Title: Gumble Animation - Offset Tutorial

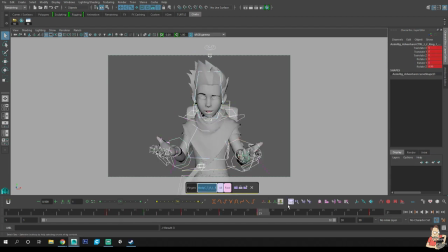There, and we have natural offset. And I'm just going to copy that previous pose. There, so we have some natural offset to it. Now that I'm here, I'm gonna add a little more breakdown to the chest.
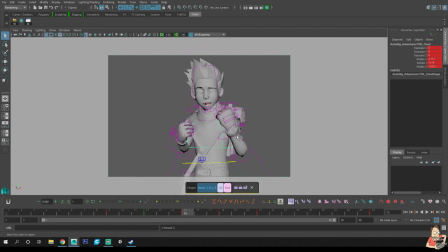So we'll bring him back. Right now he's going right, so I want to drag his COG in that direction, sorry, his chest in that direction. And right now it actually looks like it's stuck in frame because these points are too similar.
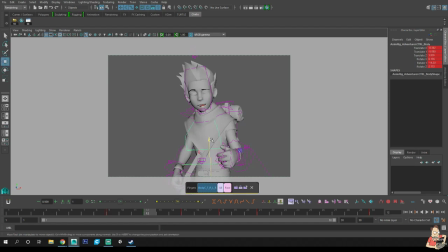So I'm going to drop his COG down as well. And I'm going to 50% that again, just so I can start back from that spot.
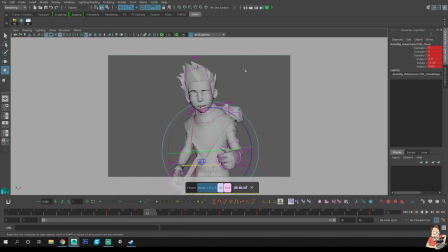So there's never any harm in redoing something that you've just done. You can't get this perfect every time, even when you're showing a demo to somebody to show them how to do it. It's impossible to get it perfect. But what I want to get across, the main point, is that natural offset in the arms.
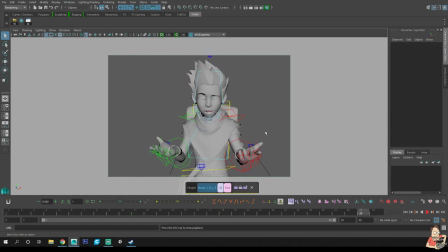So if I hit play, that's where we're at so far, right? Okay, so now we're going to do the last part. Instepped, this is the last part. I'm going to, wrong spot. I'm gonna add my cushion.
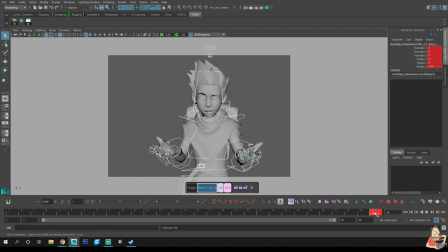So this is my cushion right now. And I'm gonna grab this key and just slide it over a little bit more so you can see what I mean. There, right? It eases into it. So typically for me, this is what I hand in blocking. It's a little much for blocking, but this is, I can do this at a comfortable speed, so this is what I'll hand in.
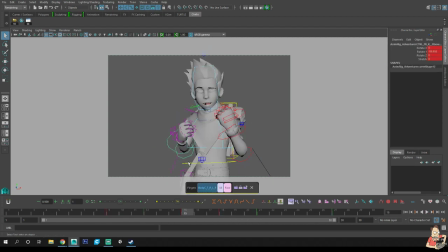So anyways, you've got this spot. Now this arm, obviously, because it comes down a little bit later, we need to hold it back just a little bit longer. Oops, hold it back just a little bit longer. I want to get those fingers held back just a little bit longer.
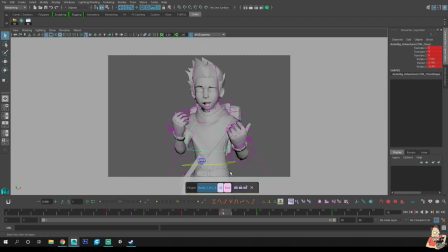And the chest should land before the COG needs to actually overshoot. So what I'm going to do is actually bring it down a little bit. So you can see a little bit of bounce to the COG now, because I'm doing the overshoot in what was the original cushion.
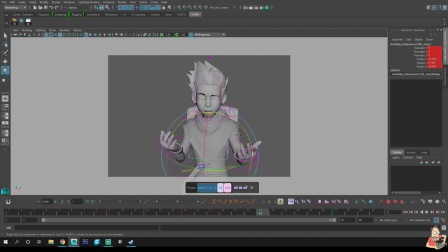The chest needs to land as well, so I'm going to add a little bit more to there. And let's check that rotate Y. Add a little bit there, add a little bit more there, some rotate Z. Add a little bit.
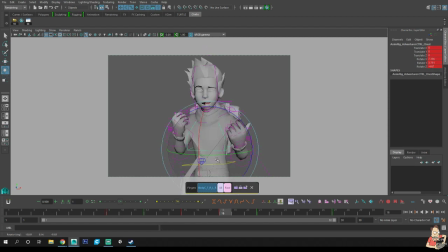Oh, nope, sorry. I'm undoing what I did by getting the chest there quicker. There we go. Now let's get the head. And again, COG, chest, head, in that order. So I want to add a little bit more of a breakdown to that. A little bit more of a breakdown to that.
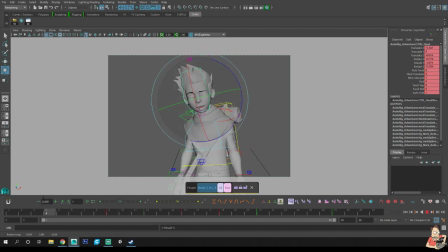There we go. Let's press play and see how that looks. All right, so we're almost there. And now I want to get this there sooner.
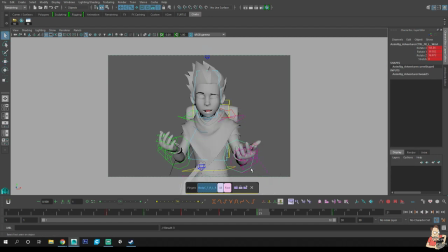That there a little bit later, and I want those fingers to be held back a little bit longer, and here just a little bit longer. Because what I'm going to do next is I would do this in polish pass.
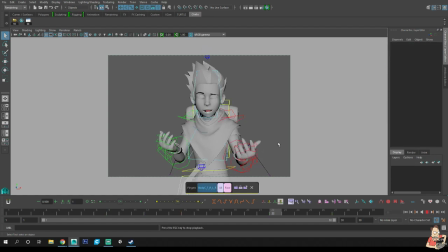So this is if you wanted to do this in your blocking pass, you can do this all in blocking. So everything is set up. So the main part, because this is an offset demo, the biggest part that I want you to get from this is doing natural offset in
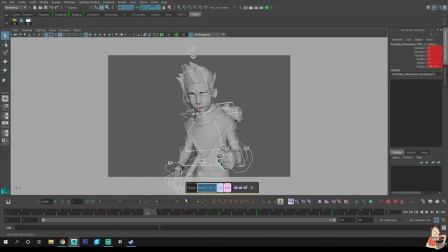your blocking, basically. So I've already getting this arm up, this arm's already up, this one's almost there, this one just hit the top, this one's coming down, this one's hit the bottom, this one actually needs to be here, and this one needs to be, whoopsies, this one needs to be here as well. So then it comes last.
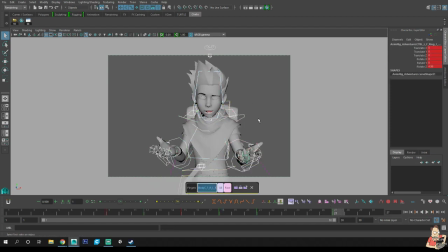Now I'm gonna grab the whole body, I'm gonna hit auto tangent.
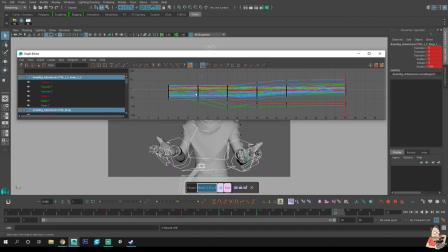So now the whole thing, there's all my keys, see? So every single breakdown is an entire key.